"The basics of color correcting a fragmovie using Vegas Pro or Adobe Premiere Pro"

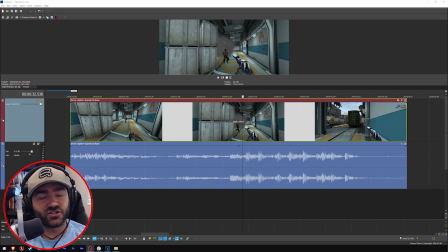0s
Hey folks, are you new to Fragmovie editing and you just can't figure out how to get good color correction? Well, today I'm going to teach you how to color alter your video game footage to give certain moods or feelings or emotions and convey them to the audience. All right, let's get started.
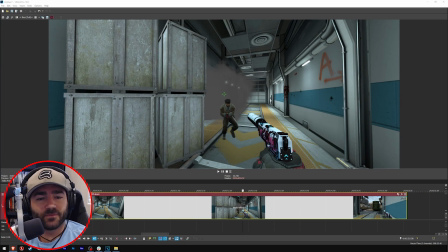18s
The basics of color correction, okay? Basically, what we want to do is first, we want to make this footage look how it would look if we were inside the game ourselves, okay? Like we were looking at it through our own eyes, okay? And the basics of that is we want the whites to look white and we want the blacks to look black, right?
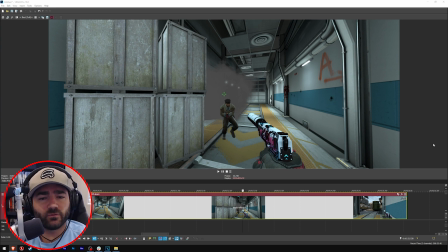37s
I mean, that sounds pretty reasonable, right? Well, if we look at this, okay, so let's take a look at the black part here.
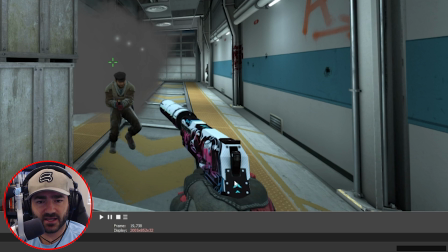44s
Let's take a look at the hammer of the gun and maybe this black part here. It feels a bit gray, right? Doesn't it look a bit off? Like it's not quite as black as it should, okay?
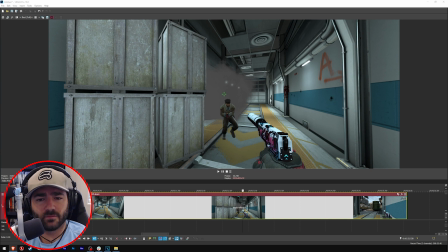56s
So there's some opportunities there. We could definitely bring the blacks down to, you know, crush them a little bit more.
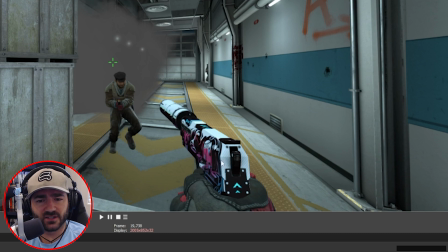62s
And then let's look at the white part here, the light part here. Do you notice how this probably looks a little washed out to you?
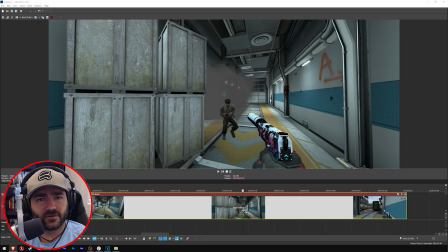69s
Yeah, it looks a little washed out to me. We could probably bring the whites up a little bit, okay? For lack of better words, we need to increase the contrast just a little bit, okay? That being said, let's also take a look at the overall tone of this scene in train. Counter-Strike has a very cool feel to it, right? A lot of the coloring is on the cooler side.
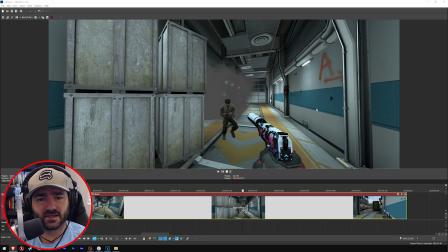89s
Let's actually take the scene and let's actually make it a little warmer. What if we want to convey to the audience that this is a very warm and vibrant and good feeling scene, okay? You know, this is maybe a moment of triumph for Astralis or for Device here, okay? So what we're going to do is we're actually going to play with the coloring and give it a little warmth, okay?
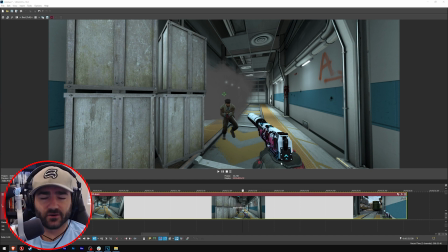106s
Now, with all that said, I'm going to show you how, okay? So, in Vegas, we'll do this first in Vegas. We want to go to the effects, okay?
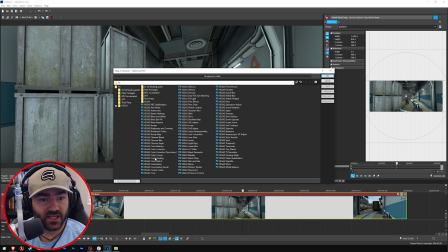114s
Okay, so once we click on effects, all right, we want to choose the curves, the color curves effect here, okay?
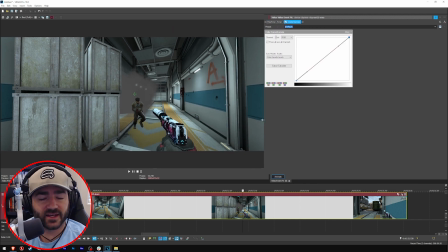122s
Let's click okay, all right? We'll do one thing at a time, all right? Okay, so let's bring this out.
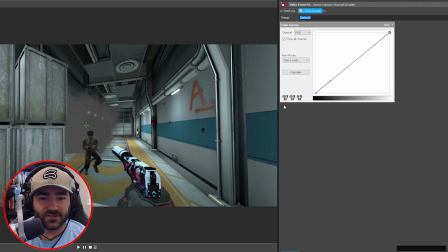126s
Let's bring this down just a little bit. Okay, so let's start with the blacks first, okay? All right, and that's going to be down here, the lower aspect, okay?
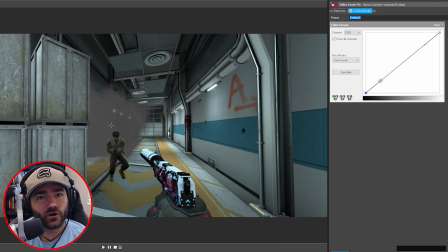133s
So what we want to do is, I'm sure you've heard of this before, it's called an S-curve, okay? Now, an S-curve, basically what that does is it basically allows you, it increases the contrast, so it brings down the blacks, and it brings up the whites, okay? So let's do the blacks first, okay? We'll make our own little S-curve here.
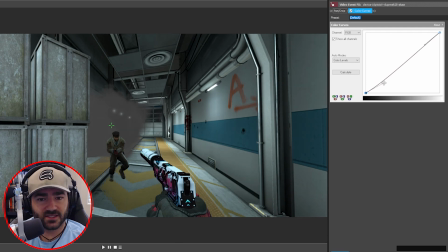149s
So what we're going to do is we're going to bring this down until we can start to see the dark areas get a little darker, okay? Now, it's all about making small, minute adjustments, okay? You don't want to go crazy. Less is more here, okay? So we brought this down just a little bit, and that looks pretty good. That's starting to get there, right?
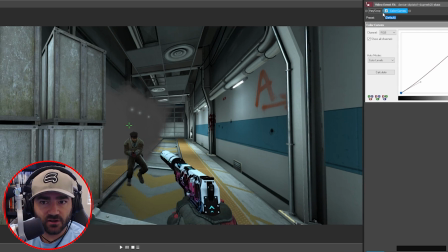167s
So as you can see, if we bring this out, the darks are looking a little darker. Let's turn it off. Let's turn it back on. Do you see how the darks are getting a little blacker? And they're starting to get, you know, they're starting to pop more, right?
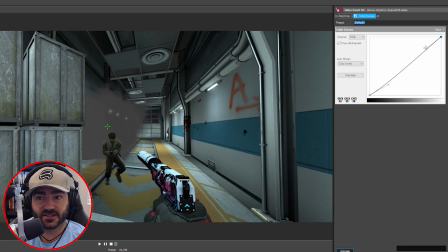177s
All right, so now that we did the darks, let's bring the whites up. Let's bring the light areas up now. So we're going to go to the top here, click, and we're going to drag up just a little bit.
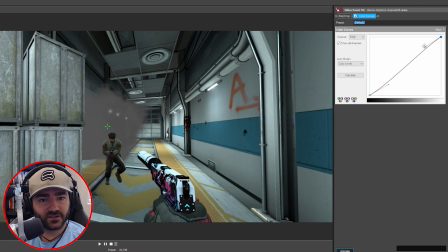185s
And as you can see, as we do that, it starts to get a little brighter, right? As you can see, the white is starting to have this kind of glow to it, right?
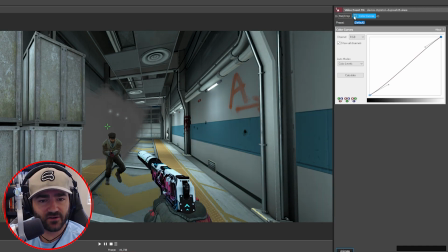194s
But not too much. So let's turn it off, let's turn it back on. Do you see the difference? See how the white is sort of like washed, but when we turn the curves on, it gives that nice little pop to it, right?
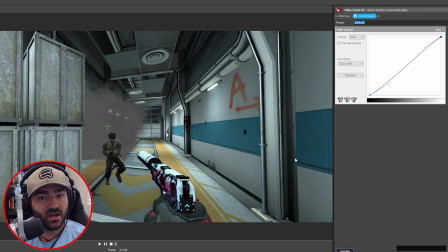205s
And the black and the white really create this awesome contrast, okay? Cool, we increased the contrast, we brought the blacks down and the whites up, all right?
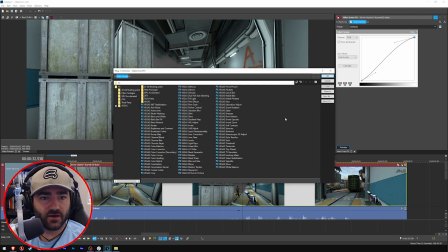214s
Great, let's move on to coloring now, okay? Let's bring up our effects window again and let's choose color corrector now, okay?
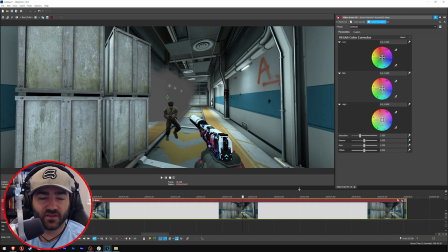222s
All right, so this is where we get to really have fun with the mood that we wanna convey to the audience, okay?
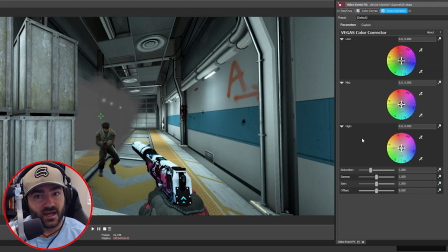229s
You're gonna see three wheels, low, mids, highs, okay? Right, well, lows are obviously the darker areas. If I start to play with this, you're gonna see the black areas turn colors, okay? If we wanna reset it, just double click.
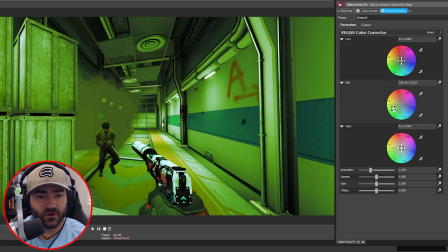244s
All right, mids are, you know, the mids are basically like the whole thing, right? Mids are going to affect the entire area. And then highs are going to affect the light area. So as you can see, check out the white. If I bring it to red, you can see that the red starts to affect that.
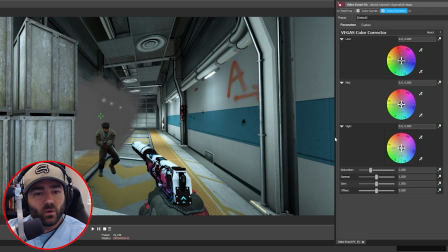263s
All right, we'll double click here. Okay, so we want to give this scene a little more warmth to it, right? So what we want to do is we want to just drag this and bring it towards the red orange, okay?
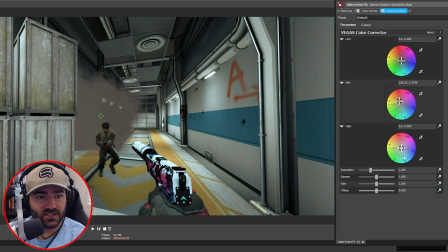276s
And just by doing a little bit, as you can see, it's starting to look like it's a little warm. It's not looking as cold as it used to. We can turn off color correction and you can see the difference already.
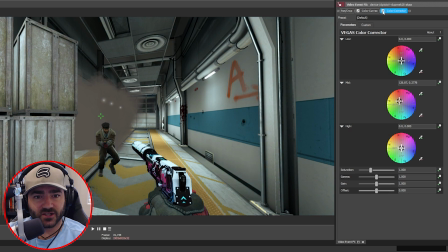290s
You see color correction is off. And then when I turn it back on, you start to get this warm feeling to it, okay? If you want, we can actually even just increase the saturation if you think that it looks maybe a little washed out, or you could decrease the saturation. But, you know, I think that looks good. We'll just maybe add a little bit to it.
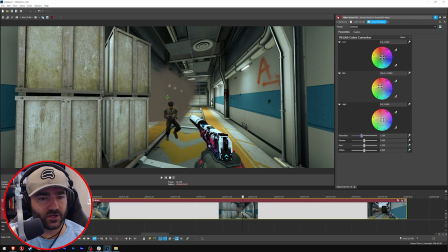310s
Yeah. Okay, cool. So, yeah, this looks pretty good. I think this will do.
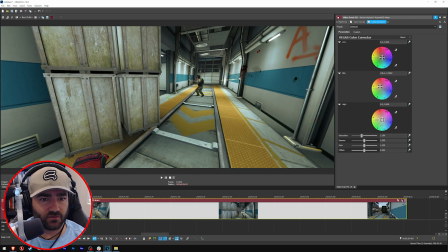315s
Obviously, we'd have to look at it, you know, play it through, make sure everything looks good throughout the entire scene.
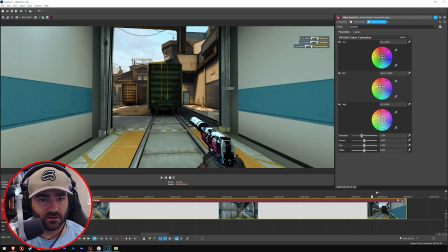323s
But, yeah, that's the basics.
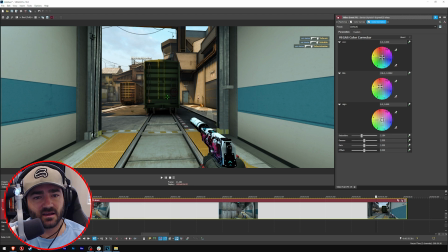326s
So, yeah, you want to embellish the already existing color of the scene, but not overdo it. Okay, so yeah, as you can see, train now has a very warm feeling to it,
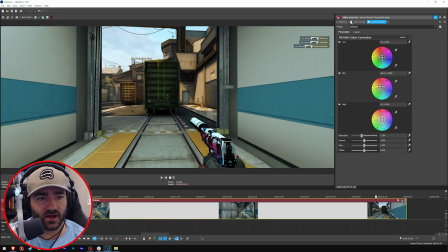341s
and it pops and has just a little bit of contrast to make the scene really stand out on its own. Okay, cool. Let's go over to Premiere, and we'll do the same thing there, but with the tools that Premiere has to offer.
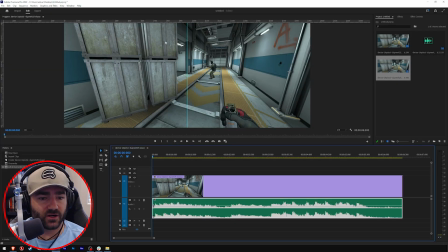357s
Okay, so if you're not a Vegas user, we are now in Premiere, and here we can do the same exact thing.
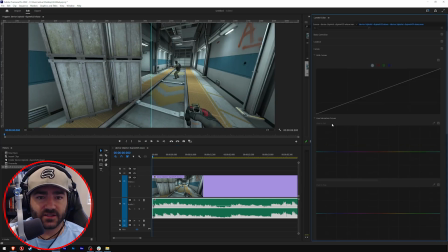363s
Go to Windows, go to Lumetri Color, and we have a lot of options that'll help us get the coloring that we want. Let's click, make sure our clip is clicked, and we are going to, if it pops up like this, you want to go to Curves. And as you can see, we have our RGB curve,
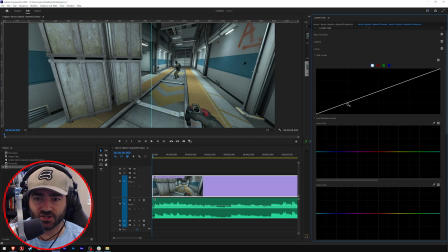379s
okay? So let's come up to here. Let's click right about here where this first intersection is, create a point, and then what we're going to do is we're going to drag down like we did before.
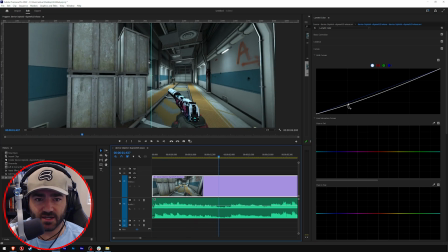388s
Let's actually bring the gun up. There we go. Drag down like we did before to really start bringing those blacks out.
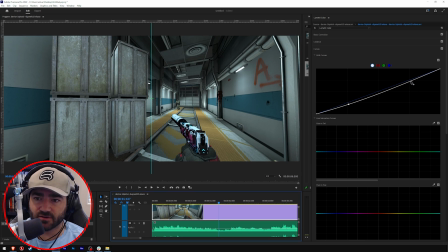394s
Okay, and then let's come over here to this first intersection, click on it, create a point,
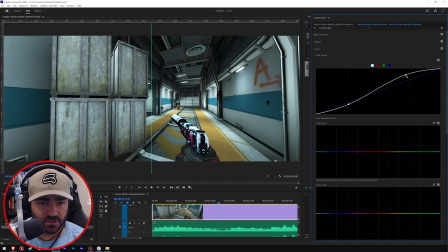399s
drag it up to bring the whites out without losing detail. That looks good. Let's see. Oh, yeah.
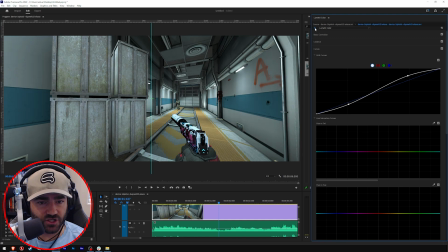413s
And you always want to make sure you're not crushing the blacks too much, and I don't think we are. Okay, cool. So that's starting to look a little better, right? What's black is actually black and not gray and washed out like it was before.
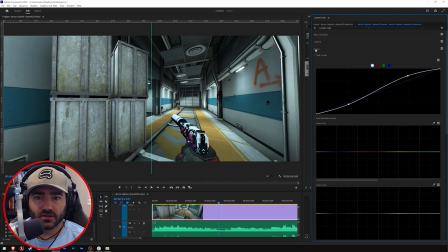427s
And what's white actually pops a little bit now. All right, cool. Now that we're done the curves, let's collapse that.
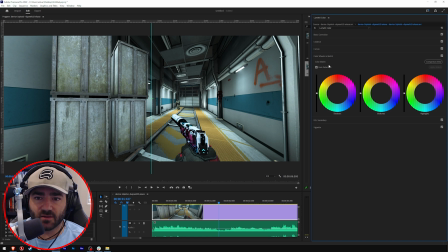434s
And now let's come down to color wheels and match. Okay, now same exact thing, all right? So midtones, right? We want to add something to basically the entire thing, right? We want to add some warmth because it's a little too cold right now. So all right, so we click here on it, and let's start dragging a little towards the red and the orange.
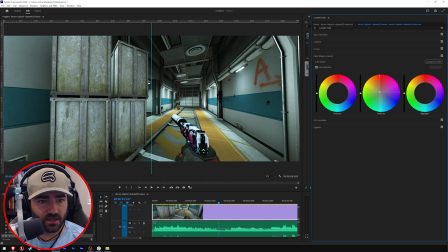454s
We want to give it some warmth, right? So we'll keep dragging till we start to see what we want. Okay, let's see how that looks. Oh, yeah. Yeah, we could probably... That's a little too yellow, right?
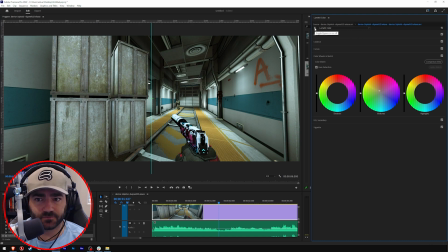471s
There we go. Oh, yeah. Look at that. Way better than before, right? Look at that. Washed out, very blue, and just almost dead and lifeless. And then we turn on the color correction, and now we have this scene that pops more.
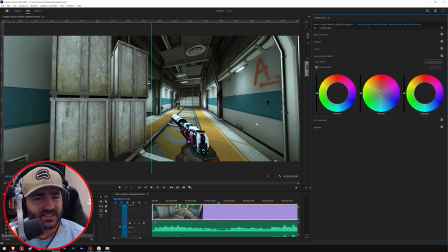490s
The whites are white, the blacks are black, and it's got some warmth to it. It feels